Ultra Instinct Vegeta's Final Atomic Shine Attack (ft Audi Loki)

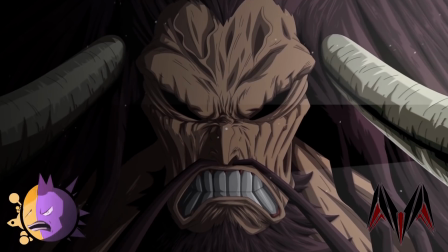[4:12]
Like, for example, Mermo's computer, who the guy I'm collabing on this project with,
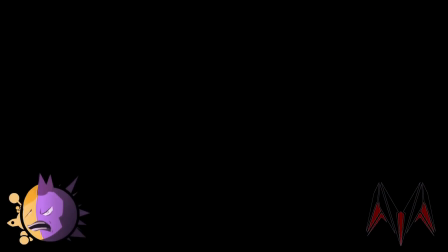[4:18]
it died like early this year. And instead of me progressing extremely slowly working on it alone,
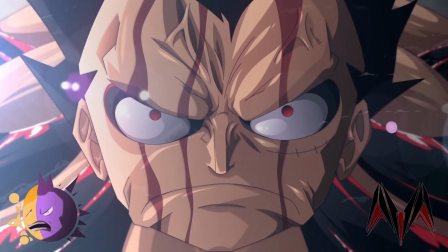[4:27]
Mermo wanted me to just focus on my channel and other stuff, so that we can work on it together once he comes back.
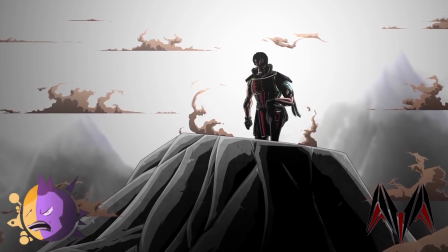[4:34]
And he came back just a few months ago, like at the end of this summer. So good to have him back. Good to have him back. Yeah, we're working on it now, getting a lot of stuff done. Actually, I don't know how far we are in cleaning, but when it comes to just sketch and storyboard, we're almost finished.
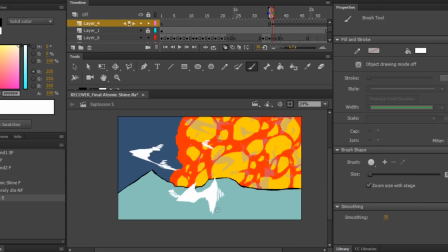[4:52]
So we have about 8.5 minutes right now, and it should be 9 to 9.5 minutes when it's finished.
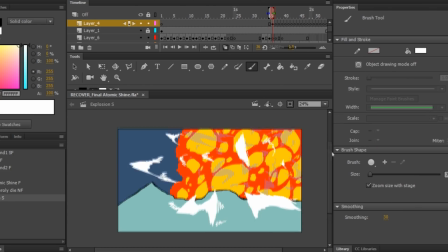[5:01]
8.5 minutes of sketches or of cleaned animation? Both. Of sketch, because some of it is cleaned and some of it isn't. So it's 8 minutes. Yeah, that's really exciting, man. I can't wait. Yeah. I can't wait for that video.
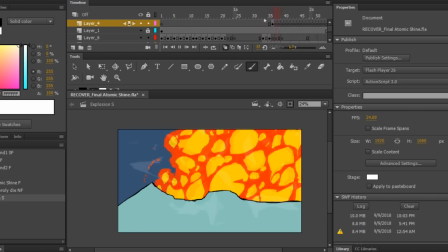[5:14]
That video is going to blow you guys up. And you're going to split it into two parts, right? Yeah, so it's like 4 minutes, a little over 4 minutes on each part.
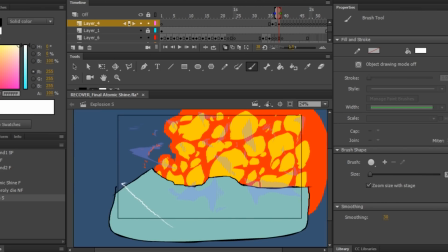[5:21]
And you're going to release them like at the same time, like or in the next day or something? That's cool. Yeah, same time. So people can jump from one part to another just instantly. That's good.
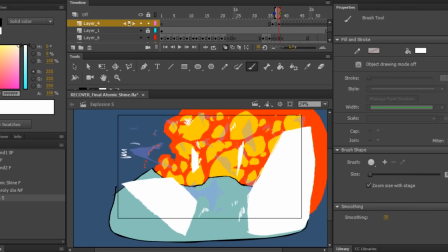[5:31]
That's good. Yeah, yeah, that's gonna break the internet, bro. That's gonna be the best fan animation on the internet.
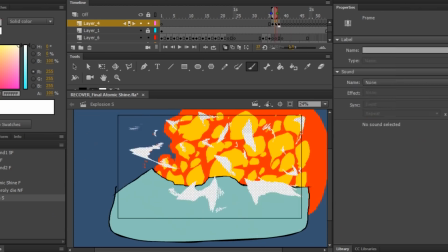[5:36]
Easy. Easy. So let's talk about the final Atomic Shine.
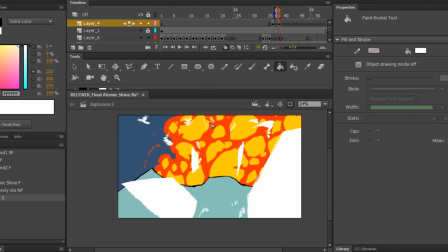[5:42]
And first of all, when you were sketching this out, what was going through your head?
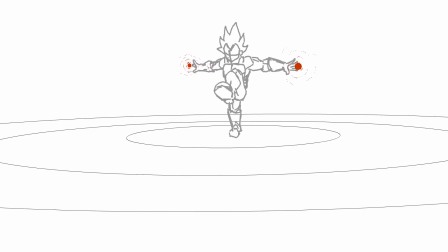[5:47]
Man, I was looking at this was obviously like you mentioned an attack from Dragon Ball New Age, the fan manga.
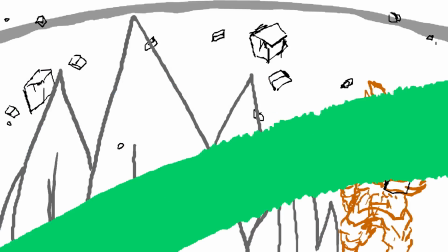[5:56]
So I really tried to like think of
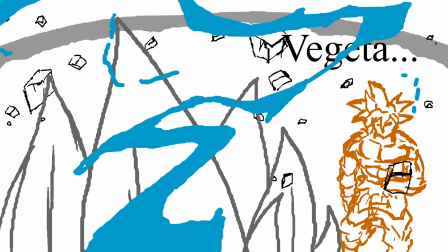[6:01]
if this was to be animated by an animation studio,
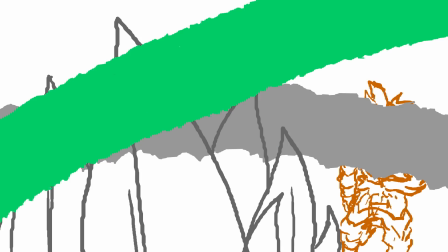[6:06]
like how would they build up the anticipation? How would they build up the attack?
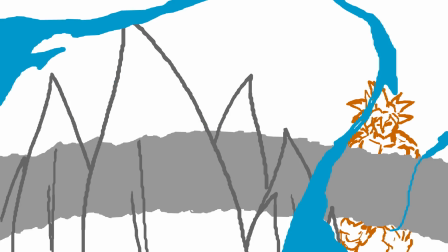[6:13]
How would they, give it the correct impact? And how would they direct the scenes?
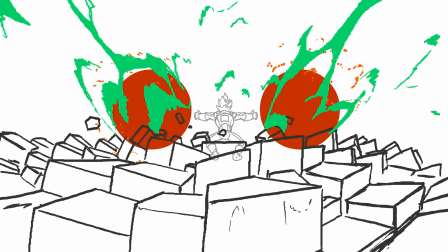[6:19]
So pretty much the thought process was first the scene charging up these giant blasts,
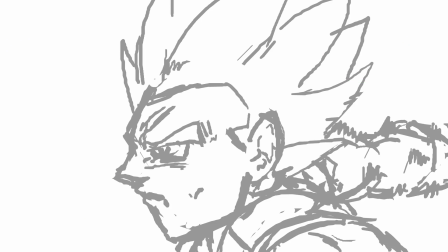[6:27]
and really showing how destructive they are just by making the environment break, and how
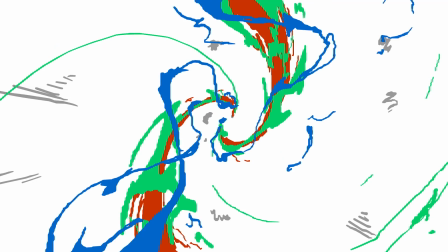[6:33]
this flow of wind effects and electricity everywhere. And then afterwards,
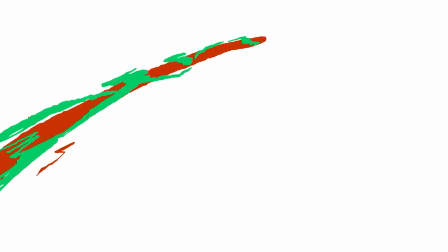[6:43]
the weight behind just Vegeta throwing them,
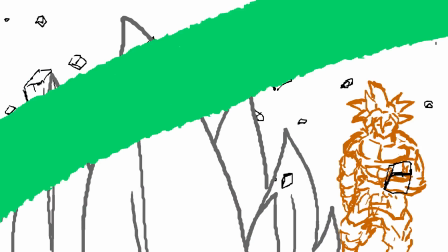[6:47]
like showing how heavy they are, just huge balls of destructive energy,
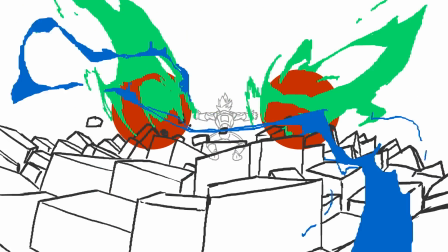[6:53]
and then them mixing together with the wind effects
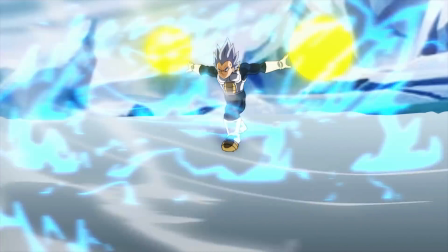[6:58]
and the flow and the speed, which was depicted through the wind effects and
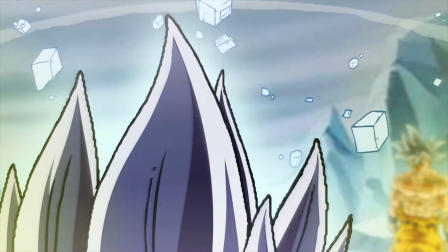[7:04]
the speed lines in the sky.
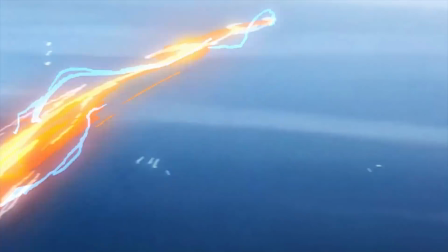[7:07]
So like pretty much anticipation showing weight and then also showing the speed of the attack.
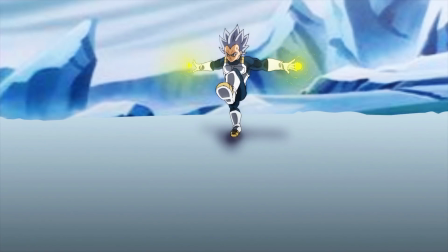[7:15]
That was pretty much it. What I wouldn't like, I think the best part about your animation is the blast actually flying through the air with all the speed and everything.
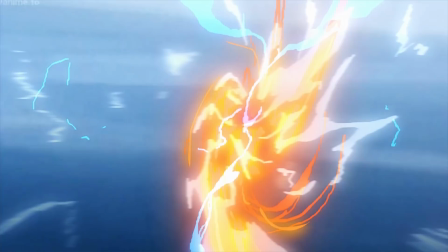[7:24]
Yeah. I'm curious as to how you pulled that off. Like, how did you structure that when you were designing it?
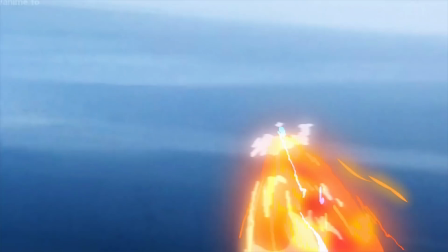[7:31]
I don't mean to brag, but something that happens to me a lot is I just try something out and it just works.
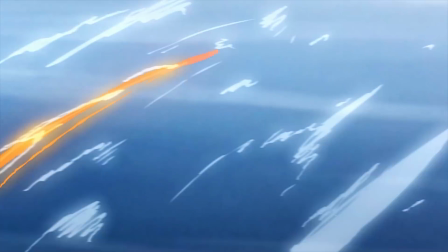[7:41]
So what I did was it's hard to explain, but it's like
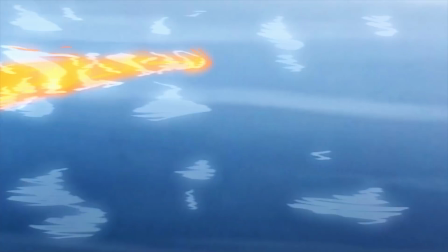[7:49]
I basically just tried something and it happened to work, and then
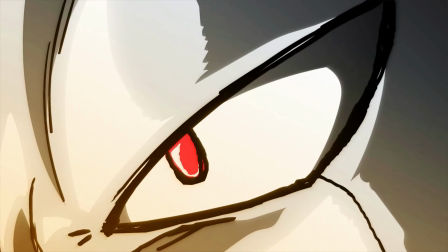[7:54]
I figured out as I was animating it that if I made it go forward and then instantly backward,
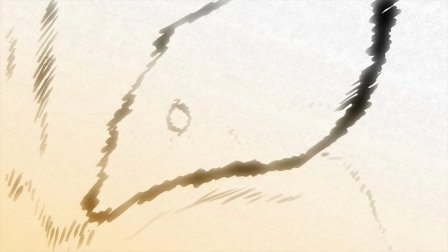[8:00]
it would look like it's like pulsing forward with a huge amount of power.
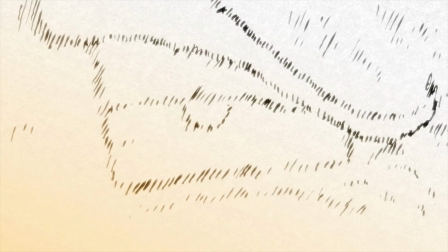[8:05]
And then also I made these drops. I don't know if you can notice it, but there's like drops of energy going towards the screen,
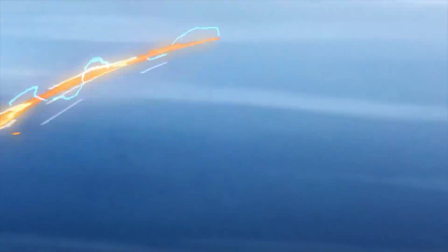[8:14]
which helps it feel like you're following the blast.
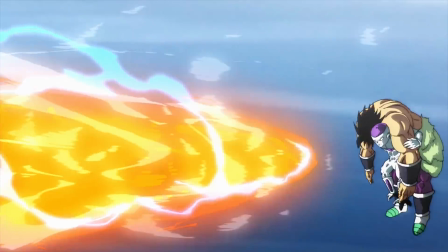[8:19]
Yeah, definitely feels like you're following the blast fly through the sky.
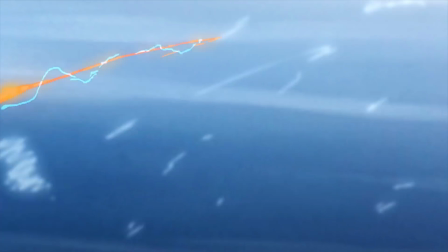[8:23]
And how did you like, what about like the wind effects give it this sense of like the camera is turning,
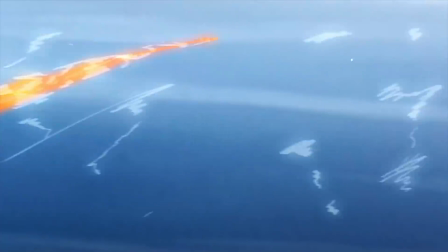[8:31]
which I thought was really awesome and interesting. Like, how did you design that?
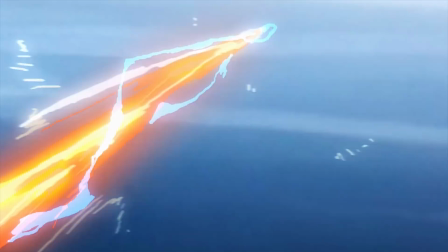[8:36]
Because that's very like mathematical. Yeah, so the blast starts off by mixing, right?
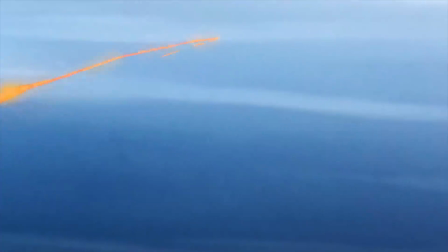[8:43]
And then merging, and then
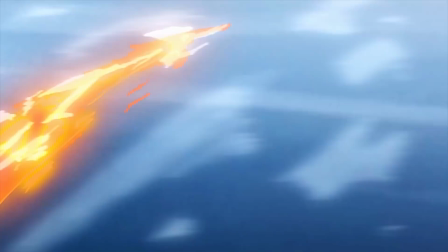[8:46]
it's slowly but surely like pulsing forward and then goes more up towards the left before it comes back to the camera.
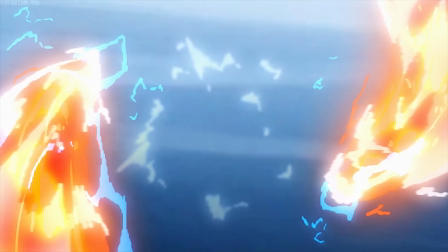[8:54]
So the wind,
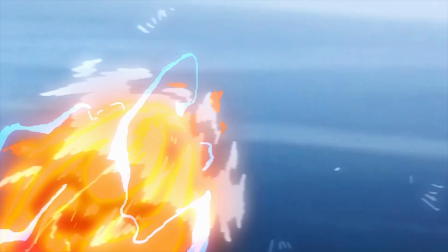[8:59]
the whole thing with the wind was you basically have to make them really short and really really fast
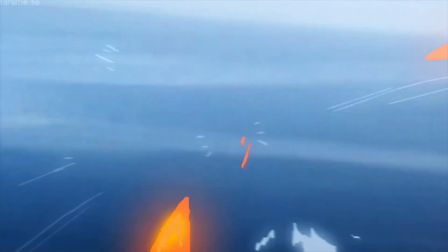[9:12]
at a normal speed when they're coming towards you, and when they're from the side and they're passing by the camera,
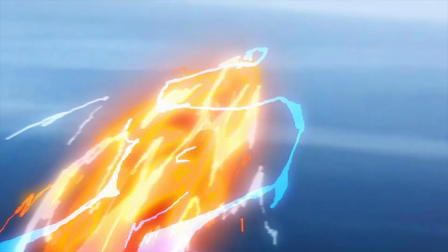[9:18]
you'd have to make them longer so it looks like they're from the side.
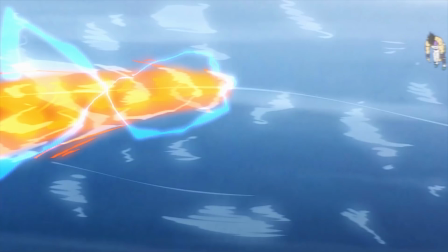[9:22]
And I don't know how to explain it, but just so it looks like, gives the illusion that it's being viewed from the side and the camera's kind of changed,
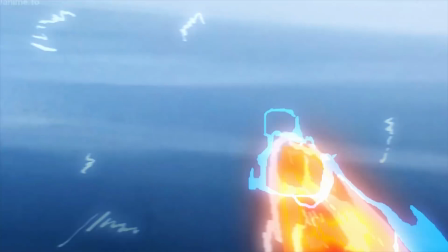[9:30]
and also make them go faster so it looks like the speed itself of the speed of
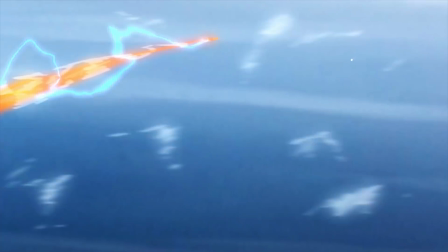[9:39]
the ball of the blast itself has gone even faster and more powerful.
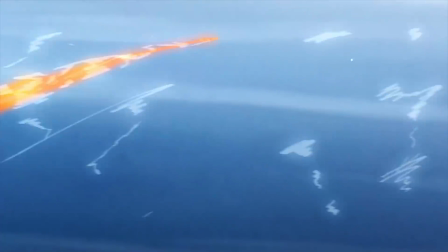[9:44]
So why did you, when you have like, so you have the camera following the blast and you have the blast kind of turning and the camera turning,
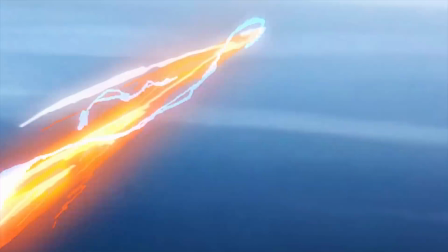[9:51]
why did you choose to keep the sky static? That was my biggest question.
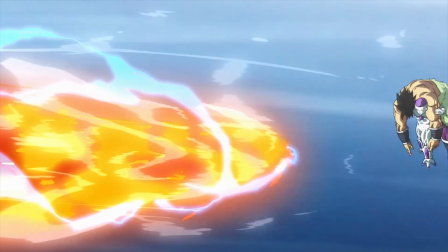[9:58]
Honestly, I was too lazy to animate the sky, and it just happened to look right,
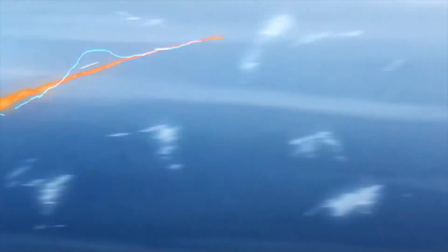[10:05]
or just happened to work with the blue sky, with the sky standing still.
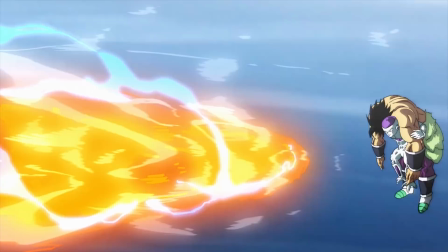[10:11]
So there's really no point otherwise than not wanting to reanimate the sky.
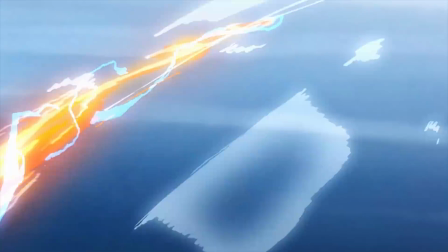[10:19]
So that's why I depended on wind effects to show it moving.
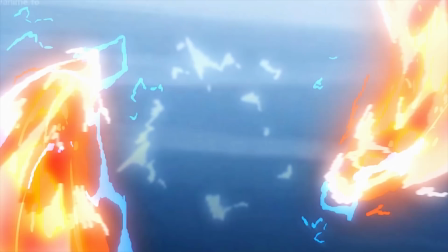[10:23]
I think just some idea of what you could have done with the sky.
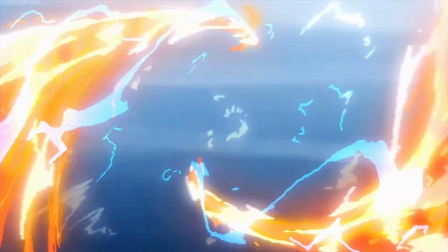[10:28]
For one, like, as the blast is flying out from the screen, you could have tweened the sky, maybe get it slowly bigger.
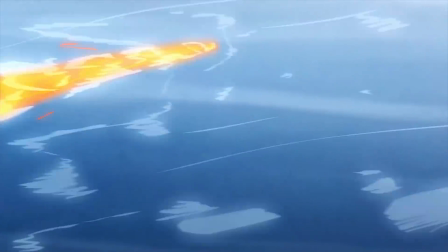[10:36]
And then as the blast moves, what you can do is, like,
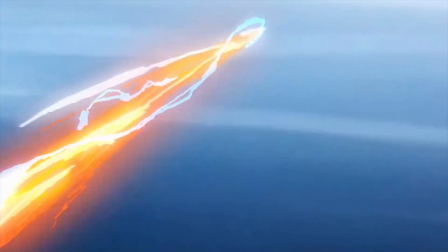[10:40]
you can take a sky JPEG or whatever that you have and, like, copy and paste it next to each other, flip it so that it makes,
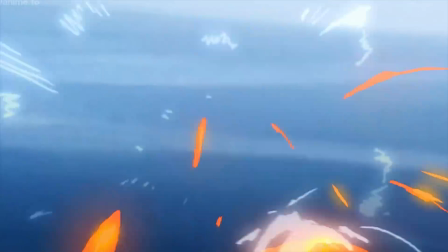[10:48]
like, a very long sky. And then you turn that into a symbol.
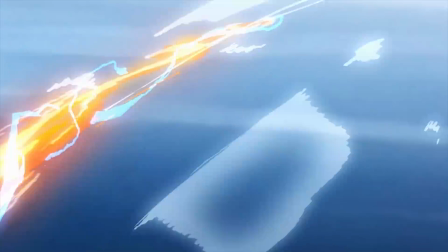[10:51]
You turn that into a symbol, you give it a horizontal blur, and then you turn that into a symbol,
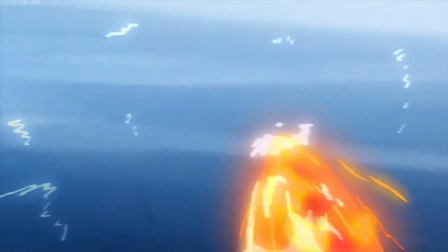[10:57]
and you put it on a tween from one frame to, like, sixth frame, going all the way across.
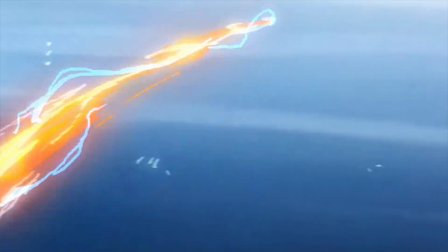[11:04]
And then you get this, like, you get this effect that the sky is moving, like, super fast, and, like, the blast is, like, flying in, like, warp speed pretty much.
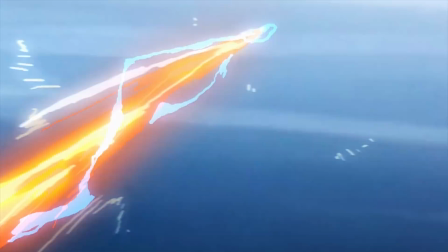[11:12]
And it only takes, like, a minute to do. I could show you how to do it sometime if you want.
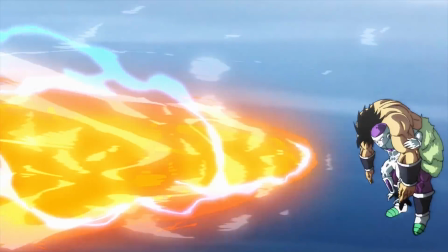[11:17]
Yeah, I know what you mean, because I've seen you do it. I've seen Mermo do it.
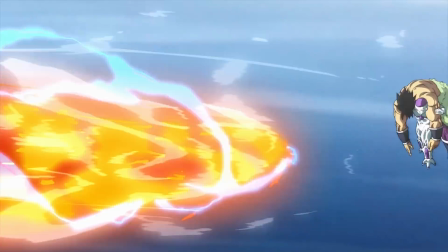[11:22]
So I was always like, I knew it was possible to do just within Animate CC, but I have no clue, like, how to do it.
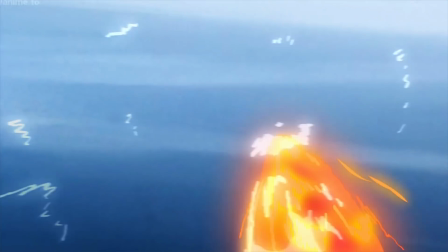[11:30]
But it's actually pretty easy now. It's super easy. Yeah, I mean, pretty much any picture, like any landscape you have, you can elongate just by copying and pasting it,
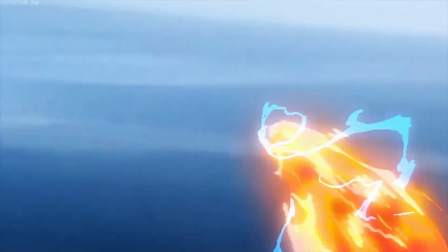[11:38]
putting it next to each other, and flipping one of them horizontal, and they'll connect,
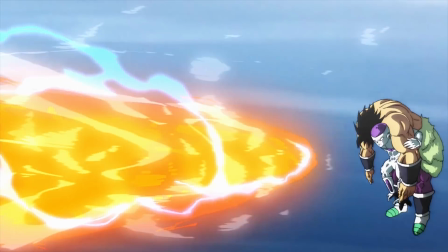[11:43]
and they'll just all of a sudden they'll just become longer. I guess I love, like, when Frieza and Broly's eyes, like, disappear.
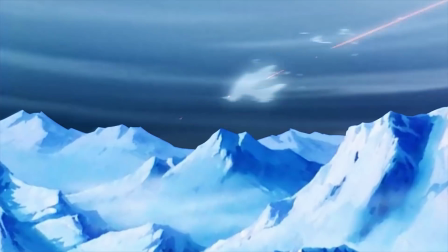[11:50]
Like, that was really cool. And the explosion was just, like, ridiculous. So let's talk about the explosion, because when you first showed me that, dude, my jaw was, like, on the freaking ground.
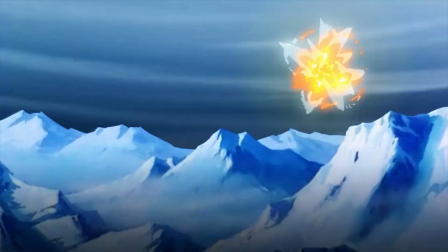[12:00]
Like, I went and got some, like, unique sound effects, like, just for that shit, because, like, I felt like it deserves something special.
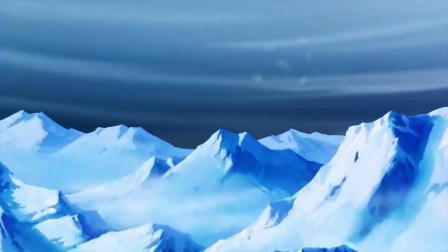[12:09]
The explosion itself was amazing. I mean, it's pretty self-explanatory that it's just, like, very high frames to really make, like, it burst, right? But what really caught my eye is, like, the way that you did the laser beam.